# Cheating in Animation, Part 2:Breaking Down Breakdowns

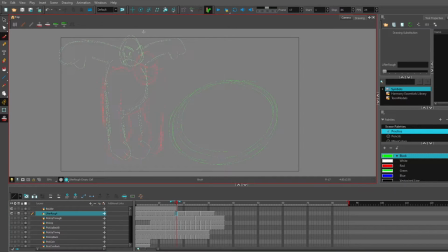(4:21)
is a good time for another animation principle, namely smear frames. See how creative we can be with the be with this
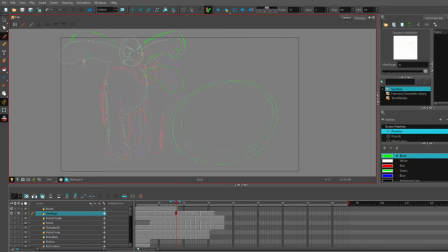(4:44)
Yeah, let's have Multiple arms
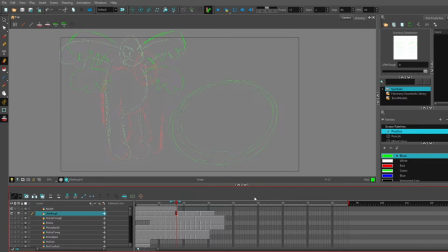Well now This could be a
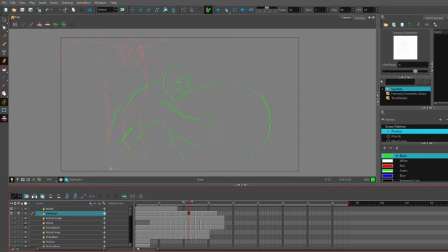(5:23)
Is an interesting transition after all Well, it seems like the way to make animation truly smooth is to break down the motion so it's nothing
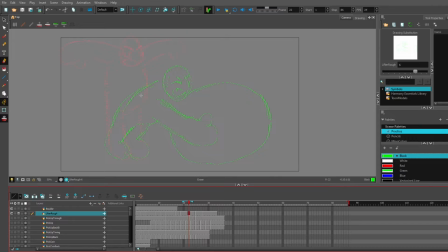(5:38)
but sort of smooth arcs in between the poses. So how do we go from these arms, these hands, to these hands, for starters,
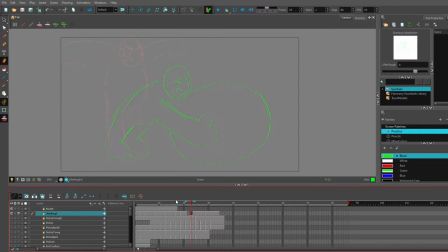(5:59)
a breakdown. give a hint of acceleration here and it's semi close to the first frame there oh
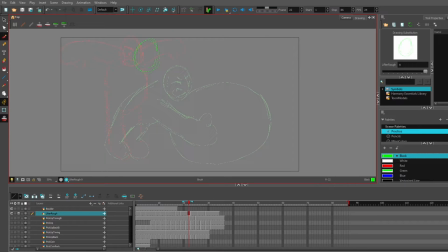and always exaggerate your poses animation supposed to be better than life am i right I'm
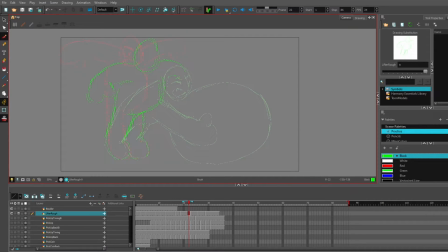(6:40)
gonna bend him somewhat backwards, like he's just trying to stay in his initial pose. Got
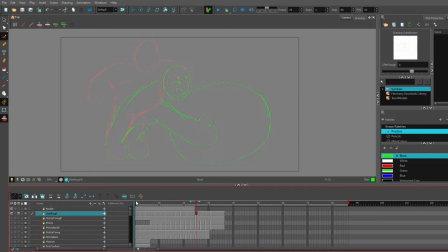to draw his face.
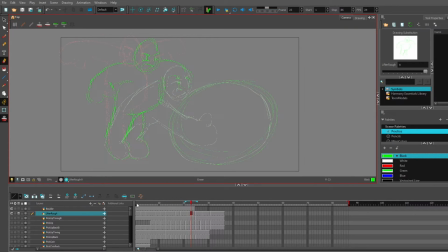For the sake of this lecture, as it were,
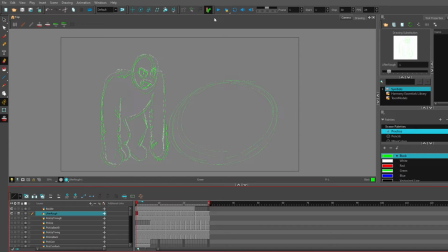(7:35)
I'm not even gonna focus on the last few keyframes where he actually lifts up the boulder and gets crushed, funny as that may be.
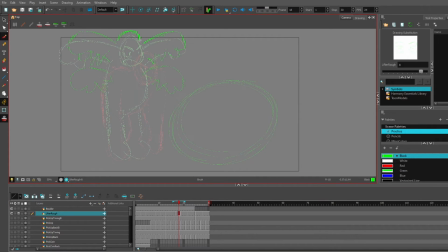(7:55)
Seems I was so focused on the arms I forgot to draw everything else. And yes, have everything stretched up. Everything.